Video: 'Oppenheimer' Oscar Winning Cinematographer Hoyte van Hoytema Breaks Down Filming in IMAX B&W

And that has very much to do of what the IMAX screen provides to us in the cinema. With shooting, for instance, on the big format, we are always striving to sort of engage the audience in a more visceral way than an intellectual way
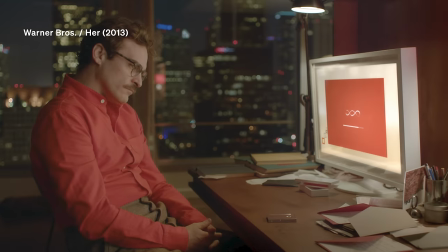4:19 sometimes as a cinematographer you can sort of organize that frame you can say okay we frame with the golden ratio we frame something in the right side
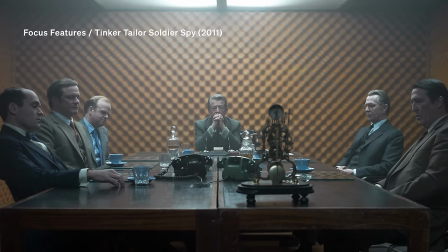4:27 of the frame and we leave a lot of negative space on the left and this has this and this and this meaning to me and this is how i show solitude
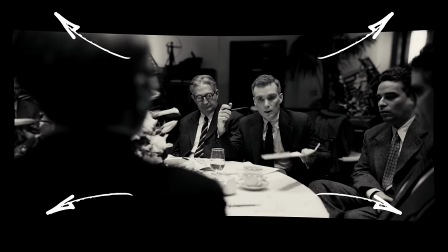4:34 whereas with imax a frame doesn't exist as such because when you sit the screen sort of bends away around you and everything
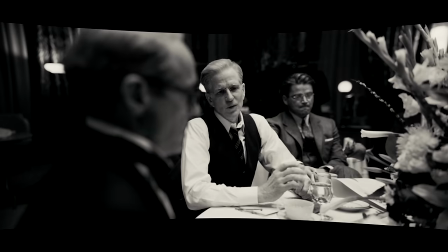4:42 on the left side and the right sides sort of gradually disappears on you as a viewer you suddenly become aware of that i have to look there and that i have to look there and and that doesn't work like that it's something that will not come intuitively to to a viewer so in that way we are very much enslaved to the way we need to frame for an imax so the most important thing is in a center
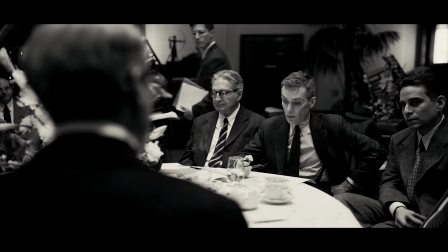5:04 and then composition becomes for me very much about depth the way we perceive depth the frame is very often a two-dimensional
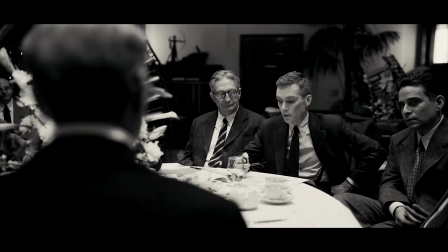5:13 composition, but the composition can also happen in three dimensions.
Forgive me, doctor, but I was there.
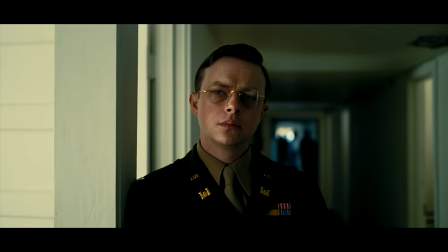5:22 You can now consider the actual mechanics of detonation.
In this film, I used very little Steadicam, close to no Steadicam.
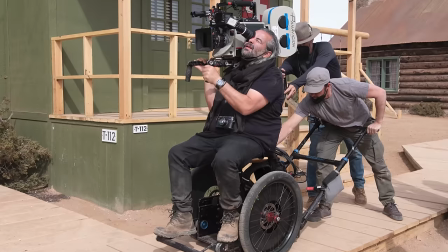5:30 We tried to roll the dolly on the floor as much as possible. I love sitting on the dolly. I love looking through the viewfinder. That's one of the reasons why we wouldn't go necessarily on Steadicam or on a stabilized have because the moment you do that you prohibit yourself to look
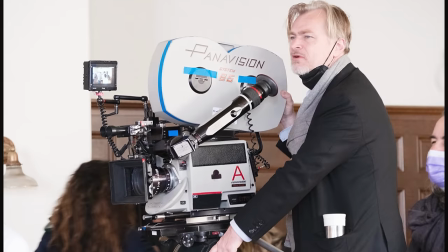5:44 through the fuel finder you know you're reliant on a video system when you shoot a format like IMAX it's very important that you keep checking through a fuel finder because the video quality is very it's very low fire and it's very low res you can judge framing but you cannot judge for instance
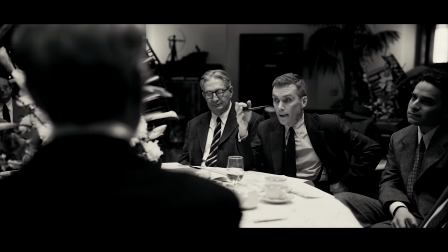6:01 focus on it there's some longer lenses like for the close-ups around the table I would say that's mostly an 80 so we're feeling a little bit more removed from it we're feeling like we are kind of listening in on a secret meeting we are not inside people's heads but
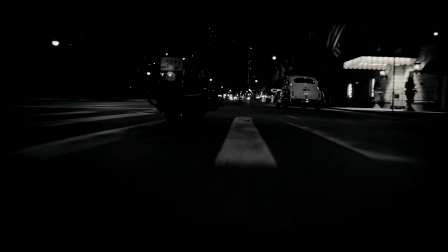6:17 we are relatively close to them but we're outside the circle so to say straws in the car which is shot with a much wider lens where we i hope
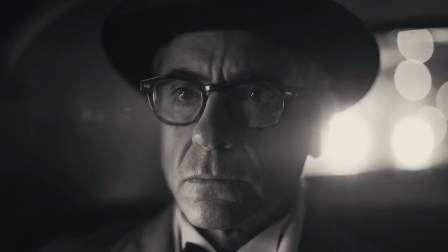6:25 that that we literally feel much more in his space or in his protective bubble if you may and these are close-ups that are shot with
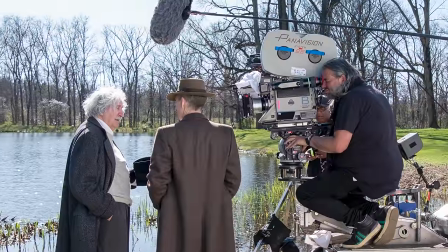6:33 wider angle lenses which creates us a much stronger depth perspective as well because we're so close we get so much shorter depth of field so this is for us of course another instrument to sort of control the viewer's focus to really concentrate them and to really understand that we're within somebody's space that we're not just observing somebody but we're literally there with the camera if you shoot three close-ups next to each other this kind of dynamics you can
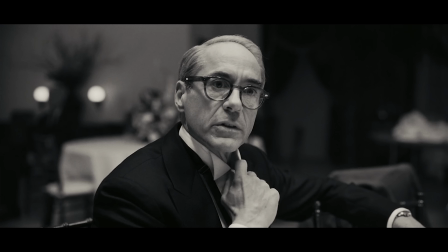6:58 play with we shoot three times the same close-up but we shoot them in different lenses And all these lenses, they represent sort of different feeling or a different proximity of us viewers or filmmakers to our subjects.
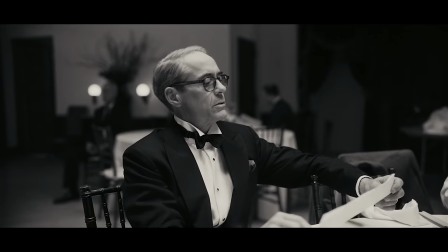7:10 Those are these moments where we allow ourselves to be a little wider with the lenses and to even push the camera a little bit closer.
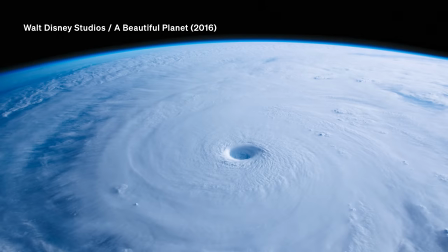7:17 And traditionally, that was very hard on IMAX cameras because they were very much made for vistas. And none of the white lenses were engineered to have things close to the camera.
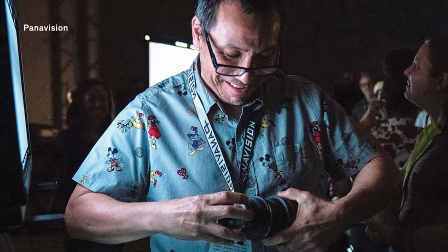7:25 So our magical lens guru, Dan Sasaki at Panavision, he retweaked and he made a lot of lenses and really pulled those close focus ranges very close to the lens.
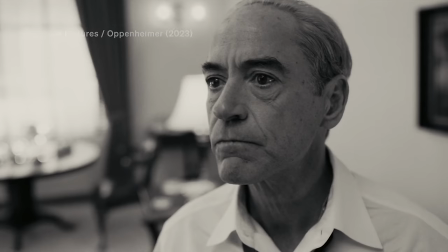7:36 He put a screwdriver in there and started engineering and really made this a lens that we started utilizing a lot for certain,
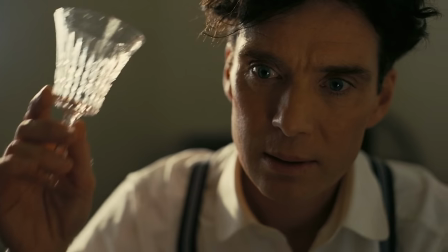7:43 as we say, paranoia close-ups or these very sort of intimidating in-your-face shots on Oppenheim.
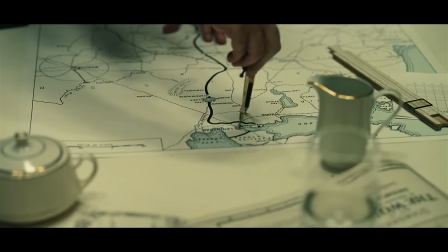7:49 Its only intended target would be the largest cities. It's a weapon of mass genocide.
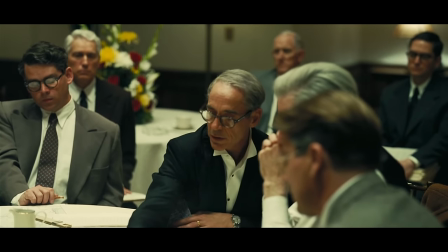7:55 Izzy, draw some circles on this side of the map.
The difference between black and white and color, essentially, apart from the color, is, of course, that you judge your scene that you make, not in terms of color contrast and those kind of information, but really in terms of lightness and darkness. When I'm shooting, I'm squinting a lot.